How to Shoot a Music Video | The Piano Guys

What's up everybody today I want to give you a behind-the-scenes look at a music video I recently shot for the Piano Guys. Now one of the questions I get asked most often is how do I land paying jobs?
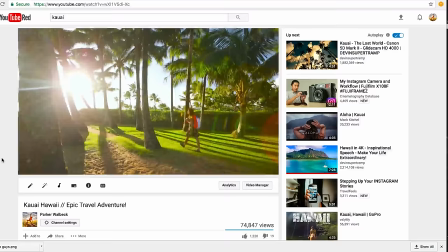0:13 There are many ways to go about it but I found that most of the jobs I get come from people seeing my work either on YouTube,
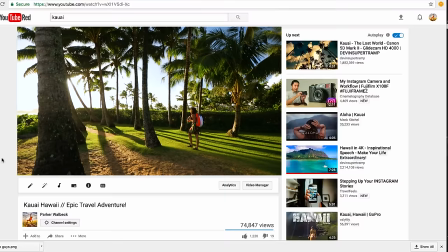0:19 Facebook, or Instagram so it's all about sharing my work on social media.
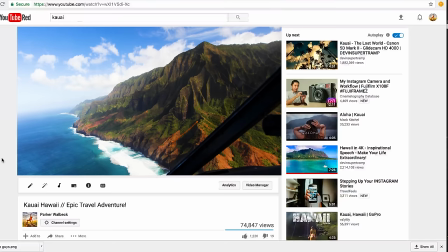0:23 I've been posting work publicly for about five years now and over that time my name and my work has been seen by millions of people.
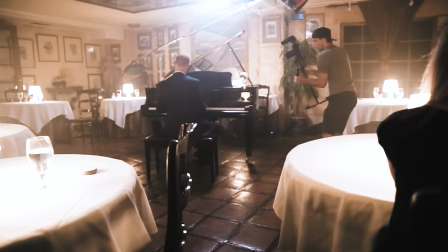0:31 So when Paul who's the videographer for the Piano Guys hurt his back and needed somebody to sub in for him on his next shoot he was familiar with my name and my work and chose me to shoot their upcoming music video.
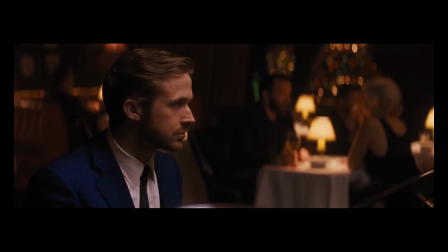0:42 But when the Piano Guys approached me about this video they said they wanted to replicate a scene from the recently released film La La Land. So my first step was to find a location that looked similar to the scene in La La Land.
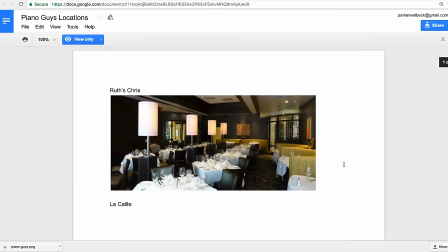0:54 And because I was busy on other projects once again I hired my buddy Lance to come do some location scouting for me on this shoot as well.
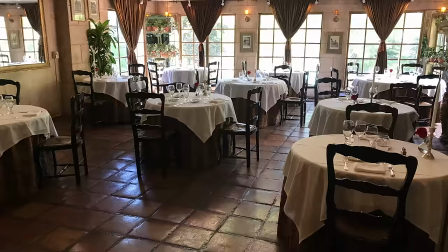1:01 So he found several restaurants that could work and we narrowed it down to the one that fit the feel of the film the best and we booked it.
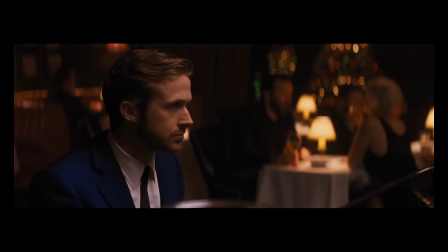1:07 Now the first problem we were encountering was the fact that the scene in La La Land took place at
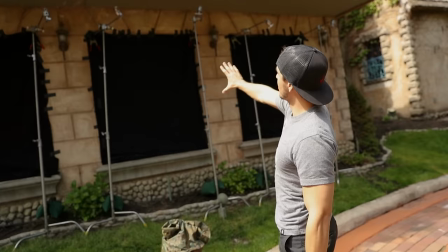1:12 night and we were gonna be shooting during the day since that was the only time that we could rent out the location. So we have all the windows completely blacked out,
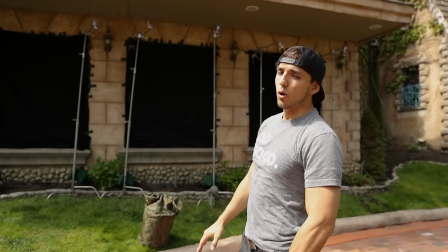1:20 gaff tape shutting off all the little creases so that we make sure that no light is leaking in and that way we're able to replicate the night scene. Our next challenge was trying to replicate the lighting change that happens in the scene in La La Land as
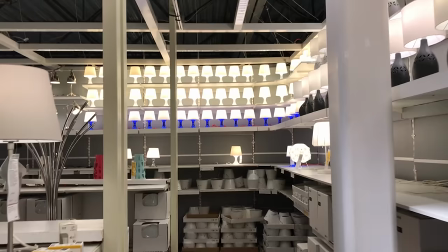1:33 all the practical lights are slowly dimmed and replaced by a spotlight above the pianist.
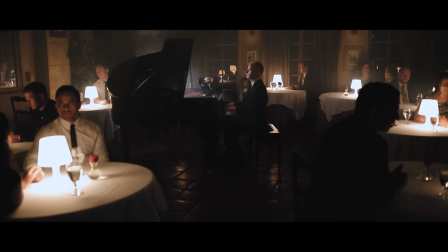1:38 So we rounded up some cheap $5 lamps at IKEA along with some remote control dimmable LED bulbs so we could slowly dim all the practical table
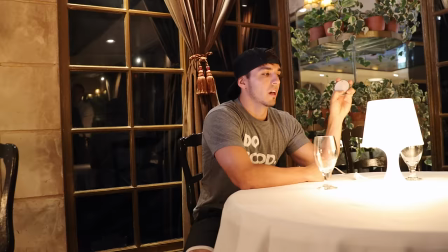1:46 lamps at the same time while also turning on the spotlight so we'll have two people at each table and I'll say something like three two one dim
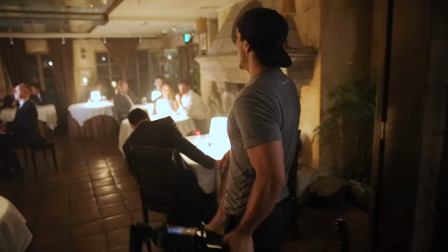1:54 and everyone's just gonna dim down three two one dim switch our
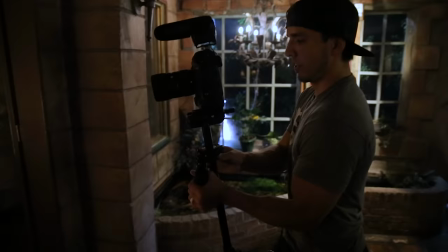2:03 two most important tables were late on the switch that was good that looked pretty good three two
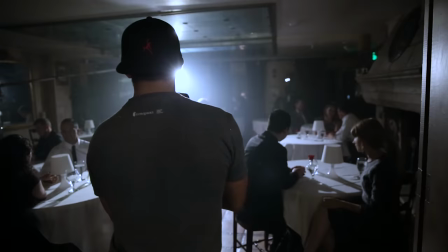2:08 one dim switch once
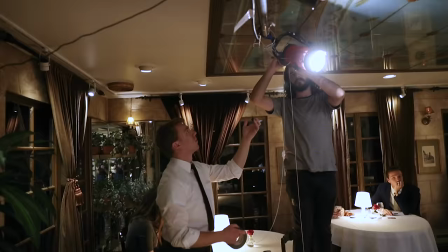2:17 on set we realized though that the spotlight didn't have a remote to control the dimmability so as a solution we taped a piece of
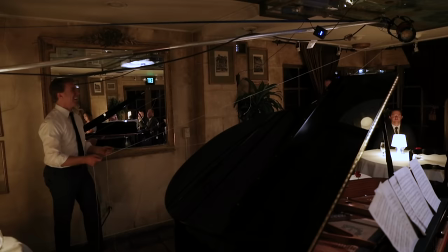2:24 string to the dimmable knob on the light so that the gaffer could dim the light from a distance by simply pulling on the string.
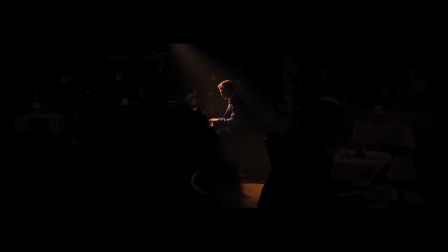2:31 Also because the ceilings were lower than expected we couldn't get the spotlight high enough to replicate the same lighting as the La La Land scene so we put the light slightly behind the pianist giving the scene a slightly different but similar feel to the movie.
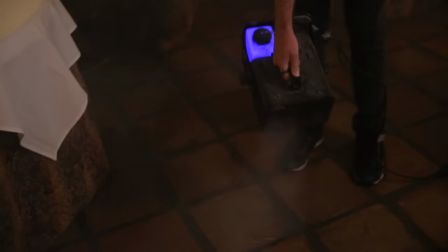2:45 And to help us achieve the cool spotlight effect we brought in a hazer to fill the room with a nice soft haze.
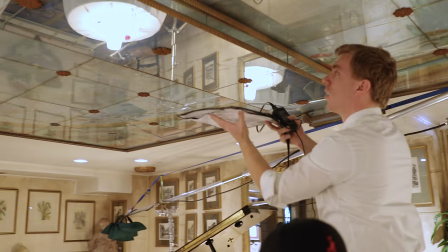2:51 Now because the only lights in the scene were the table lamps, we had no light directly on our pianist.
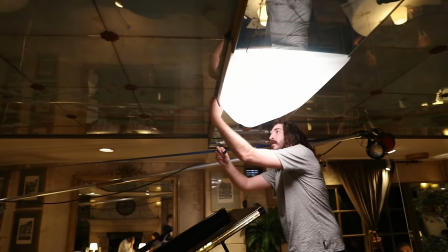2:56 So we used our Westcott flex kit and taped one of the flex pads to the ceiling with a small sheet of diffusion to key light our subject. The last thing that was needed to make this scene complete was about 20 extras to fill all the tables. So I did a post on Facebook and Instagram and rounded up a group of extras and told them to wear dark colored suits and dresses.
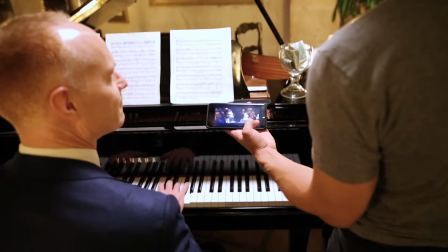3:16 Now one of the questions I get asked is how do I script and storyboard these kinds of videos.
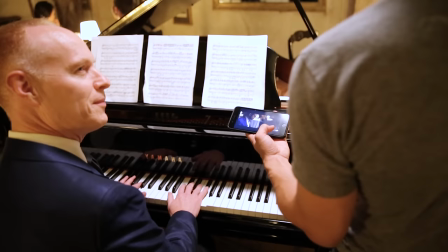3:20 On this shoot it was actually fairly simple because we were just trying to replicate the same scene from La La Land so the story boarding was already there.
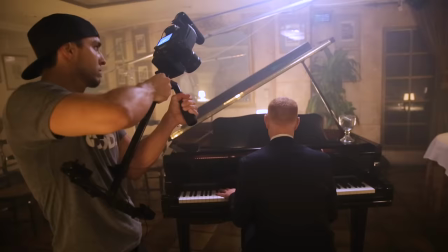3:28 But the song used in the La La Land scene is only two minutes long and the song we were using for the Piano Guys was five minutes long.
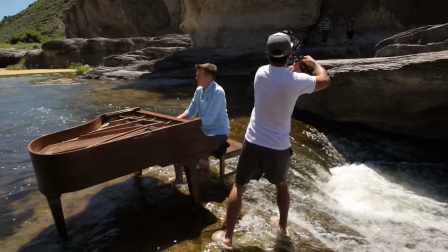3:34 So I had to plan to fill out the rest of those three minutes with other shots. With most music videos I try to get as much coverage as I can and then piece it together in the editing room.
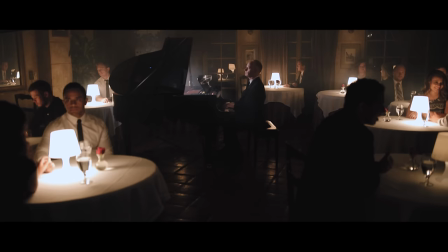3:44 Typically my plan is to make sure I do full takes of the whole song at different focal lengths.
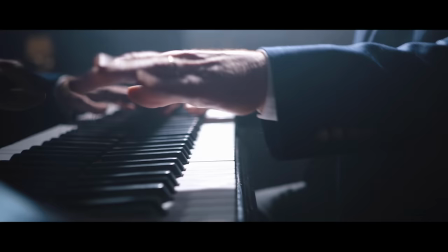3:49 I'll do wide shots of the whole scene, then I'll do various kinds of tight shots, one of just the pianist's face and then a couple different tight shots of the hands. And then after I cover all the tight angles I follow up with some medium shots of the hands and face as
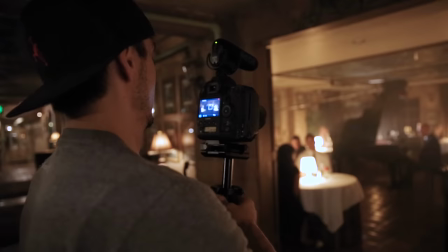4:01 well and some cutaways in case I need to cover up any of the camera or piano mistakes.
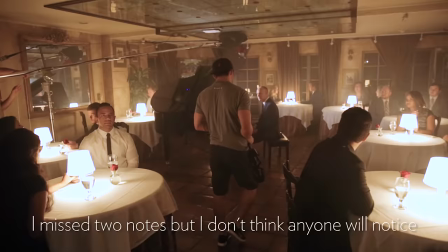4:06 How'd you feel now John? Good. Missed two notes but I don't think any Cool.